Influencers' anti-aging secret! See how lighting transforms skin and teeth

Today I want to tell you about the greatest anti-aging device of all. It comes cheap, it works in an instant, and in the right quantities, erases virtually all signs of aging on the skin. From wiping wrinkles, lifting jowls, and removing dark circles, to whitening teeth, this device really does do it all. So what is this transformative technology? It's pure and simple, light. Wait a minute, who switched the lights out? So what I want to do is just show you exactly what a difference light can make to skin. And I'm going to start by bringing you into a little debate here that I had with my husband a few years back. And he won, but it still flares up every now and then.
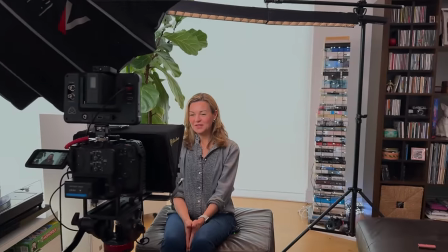And we have a little studio set up in our living room where I present to a camera a few feet in front of me, as I'm doing now.
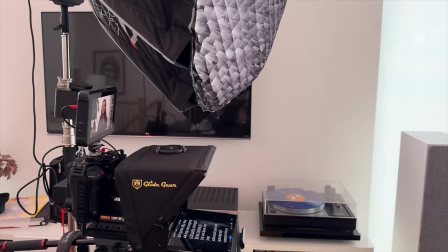And then behind that camera, there's a light which has a kind of shaded grid over it to focus the light. And when we first got that light, I said to my husband that I wanted it right in my face because I noticed it made my skin look amazing and flawless.
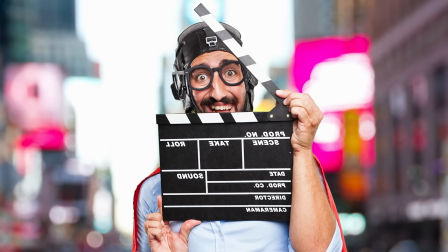But he said, because he's a bit of a film geek about this kind of stuff, he wanted cinematic lighting. Now, that's still a flattering light, but it doesn't erase lines, rashes or blemishes. So I feel I'm kind of exposed here. So David, who's behind the camera, tell us why you chose cinematic light. What is it? So this is Mr. Honest Channel here. Always hardworking, always editing, and always at the other side of the camera.
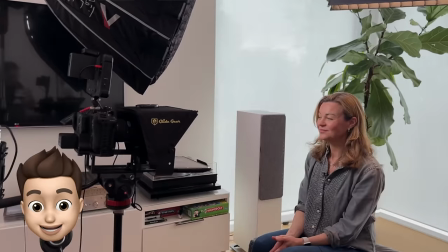Let's take a look at Claire's recording setup.
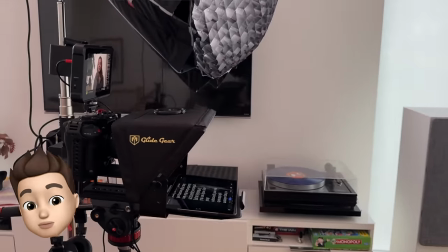There's the camera and there's the teleprompter, and she can look at herself in that little monitor as well, which is hugely important, of course.
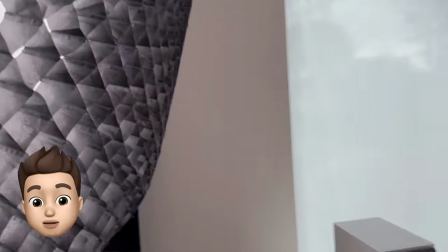Here is the key light. This is the one that provides most of the light onto Claire's face, which is giving her that beautiful look.
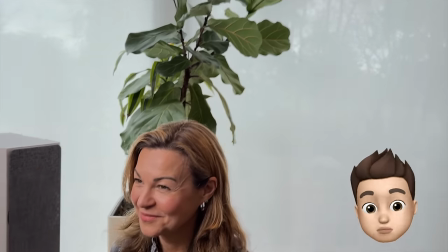And then also up above her, we have what's called the hair light.
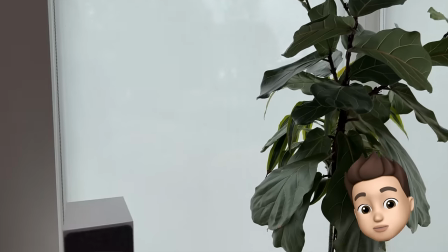And this is a light set at a slightly warmer temperature to give a little bit of light around the back of Claire's hair, which separates her from the background.
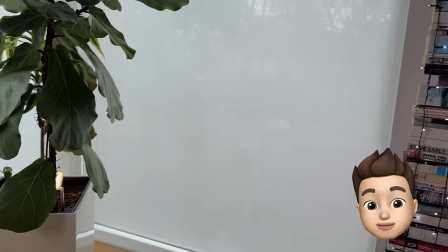And the only other lights we've got here are what are called practical lights, which in this case, no expense spared, is our Christmas lights.
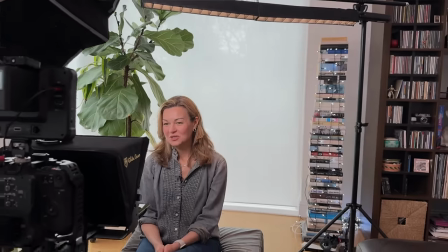High quality production values on this channel. So when Claire's doing her videos, she's always on at me about how to make her skin look better.
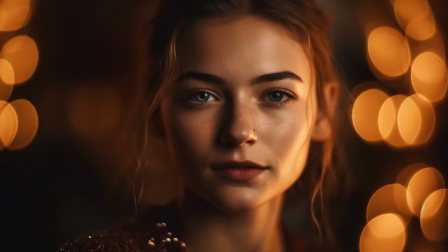In the movies, you have what you call cinematic lighting.
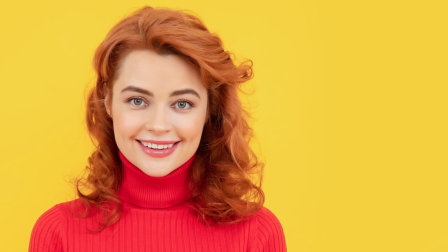And then in the more YouTube influencer style, it's maybe a little bit more high key, which means it's just generally brighter.
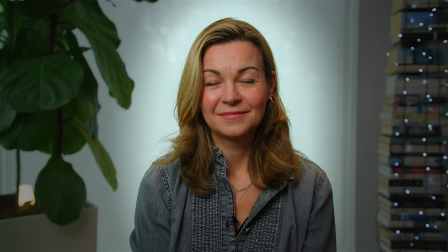This is what we would call cinematic lighting.
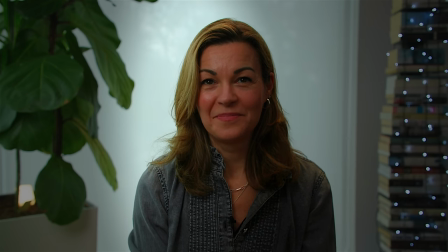And you can see how the light is now moving to one side of her.
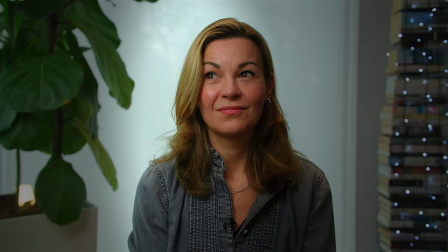And I'm just gonna bring it in a little bit here. And for the cinema, you'd maybe have something like this. So it's lit on one side, and maybe a little bit darker on the other.
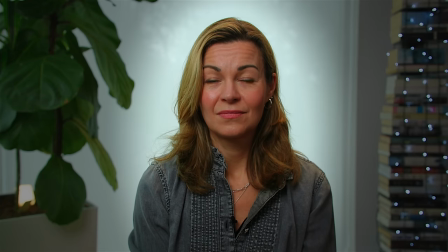The other way you could do it is to take your light, and this could be whether you're working on Teams or anywhere else, and just bring it round like this.
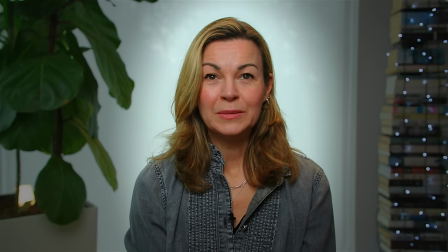This is straight on. Now, the difference is, whereas you had a sort of 3D style with the cinematic lighting,
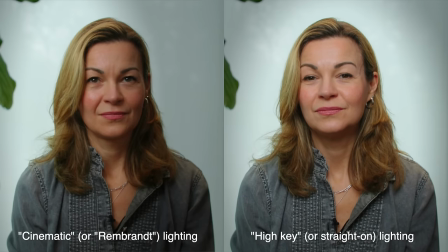with that little bit of light and shade, here we're blasting Claire's face. So it's a lot more two-dimensional, but as you see, there's fewer shadows, and therefore there's less chance of wrinkles, dark circles, and all those sorts of things.
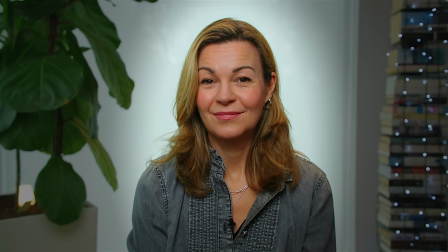But that's maybe a little bit unrealistic. So we found a happy medium where we're moving the light back to the side a little bit and we get a bit of both. I'm happy and I'd love to say Claire's happy,
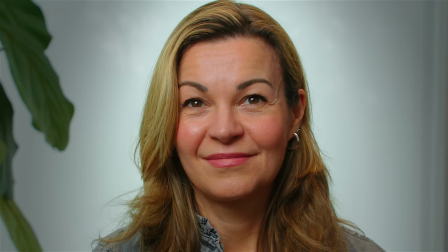but as happy as she possibly can be. We've got a nice even spread of light over her skin.
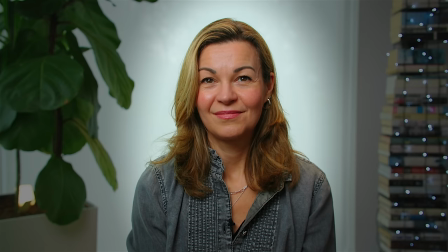It's realistic and there's a little touch of cinematic flair there as well. What do you think? Well, if I had my way, I probably would have this right in my face, to be quite frank, but I'm kind of tongue-in-cheek because when we had that original discussion, I did eventually agree with him that on a channel called The Honest Channel, it did make sense to have a more balanced light and for people to see the signs of aging on my skin. And so you get a kind of authentic visual in my main presentations. But I want to show you today just how big of a difference lights positioned directly in front of your skin can make.